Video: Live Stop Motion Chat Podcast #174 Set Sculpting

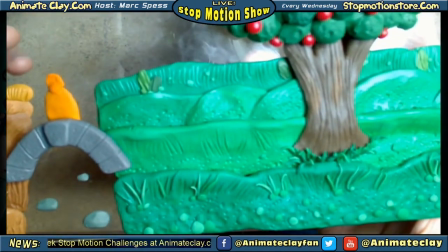62:35 And if I photograph it off-center, it looks like the bridge is floating over the water.
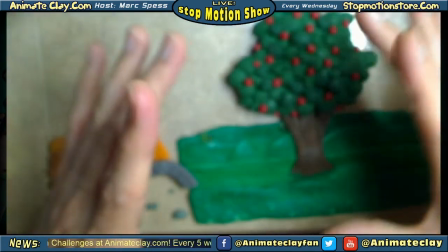62:40 So, I am probably going to photograph it in the center, so I'm going to kind of scoot it over just a tad bit here.
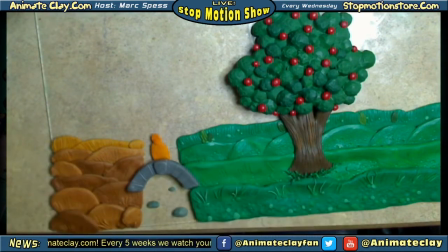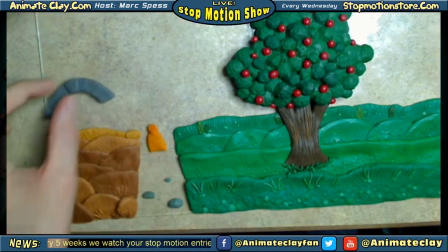62:56 Yeah, I might even press this clay a little bit flatter here.
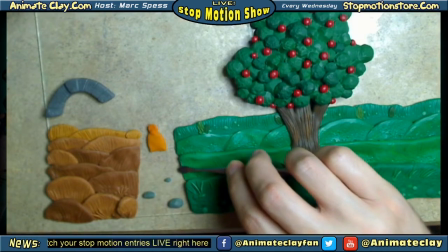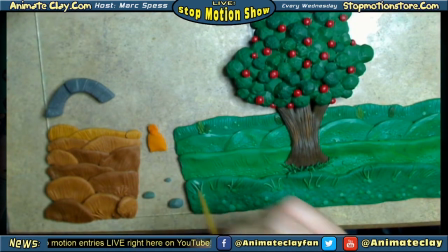63:12 Add that texture back in there.
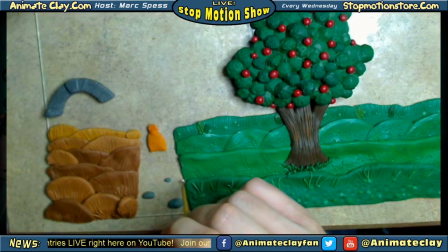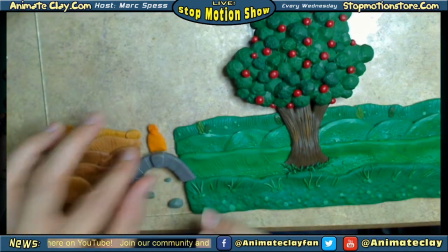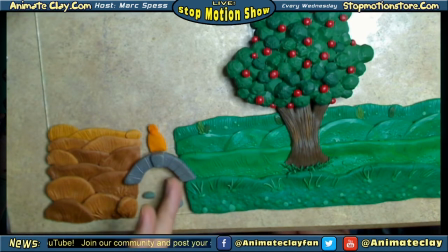63:27 That'll be pretty good, I think.
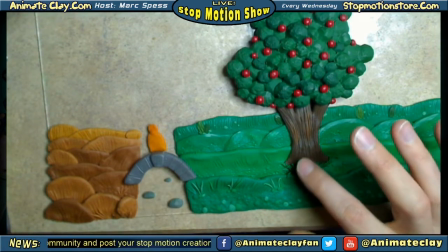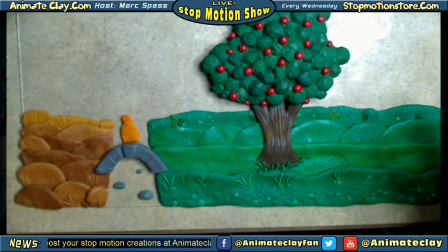63:39 I'm just kind of looking over the whole thing because technically this is going to be done now. And I'm just trying to think the whole, you know, the shot through.
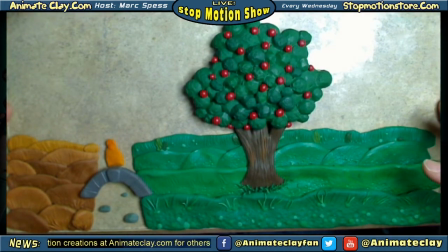63:47 Is there anything I should add or remove or the texture is enough?
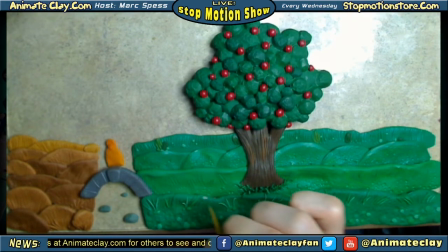63:56 And...
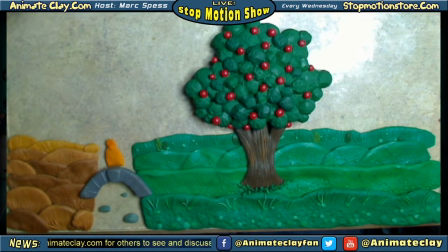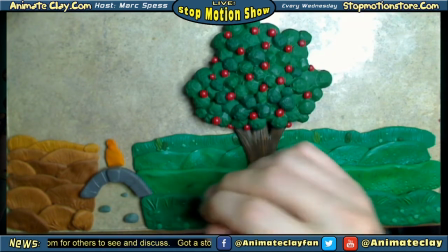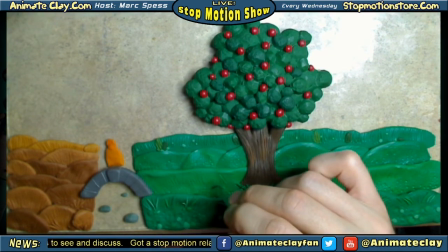64:06 let's kind of define this a little bit better here because it's not super sharp there.
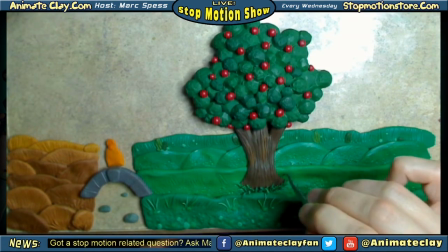64:14 It's not too bad. Here I can add a few more little lines and
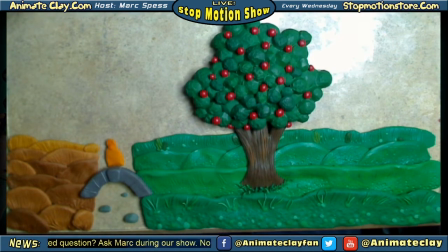64:25 maybe very back. Let's see, where's my other tool at? It's this one. Use some finer textures.
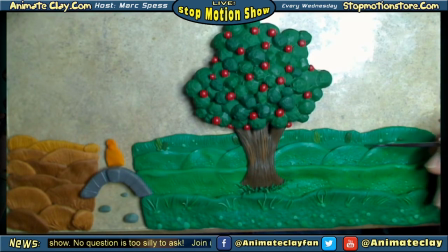64:39 So, force perspective wise, the further back you go, the smaller the details. I don't know, does that look good like that? Yeah, that's pretty good.
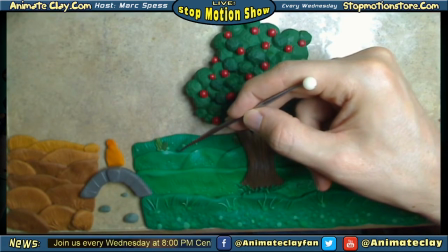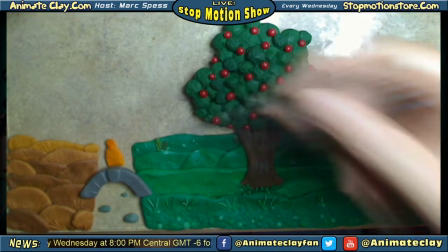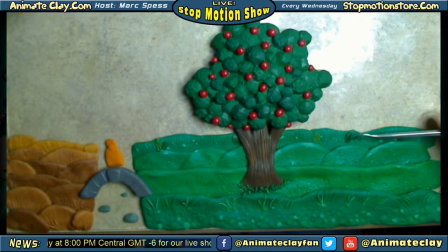65:08 this one, this little chunk of grass here kind of sticks out though. So I might just change this.
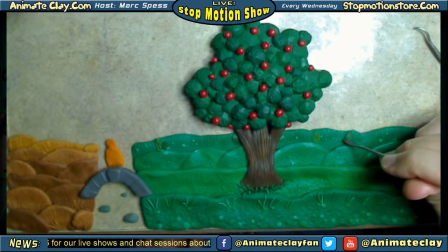It's a little bit too dark. I want variety in here, but I don't want it to really stand out because the tree is the central focus.
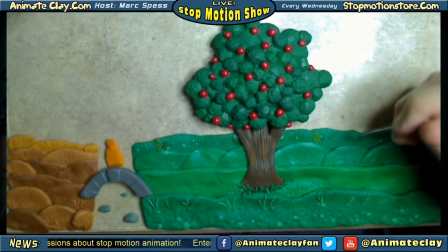65:34 So I'm going to change that.
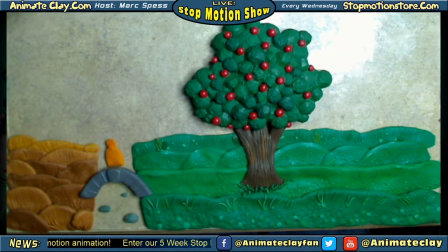65:40 And then maybe I'll add this green instead. Different green to have variety, but not going to be something that pops out too much.
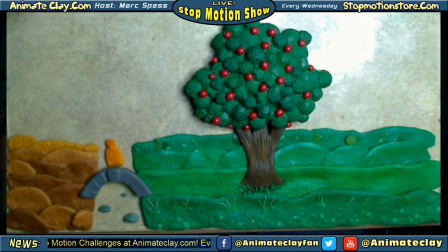65:58 I could even make this one sort of round, maybe. Like that's a bush or tree, not a tree, a plant or something. Add some texture to it.
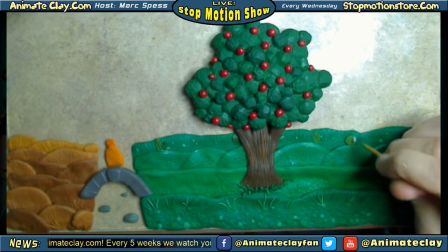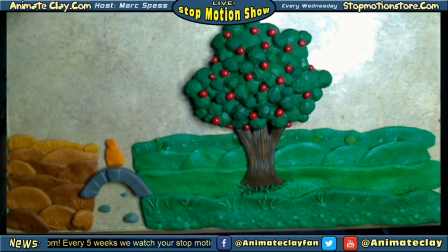66:16 There we go. That's actually a bit better. I think that's nice that way.
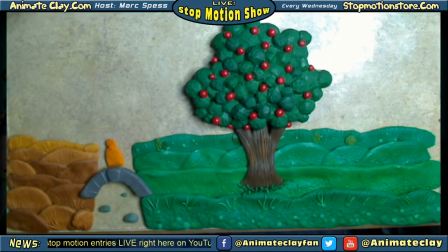66:30 Ron says, I've been down shooting for the past month. Easy peasy. Yeah, it's actually really fun. And it's not the same as trying to have rigs and armatures to hold your characters up and all that.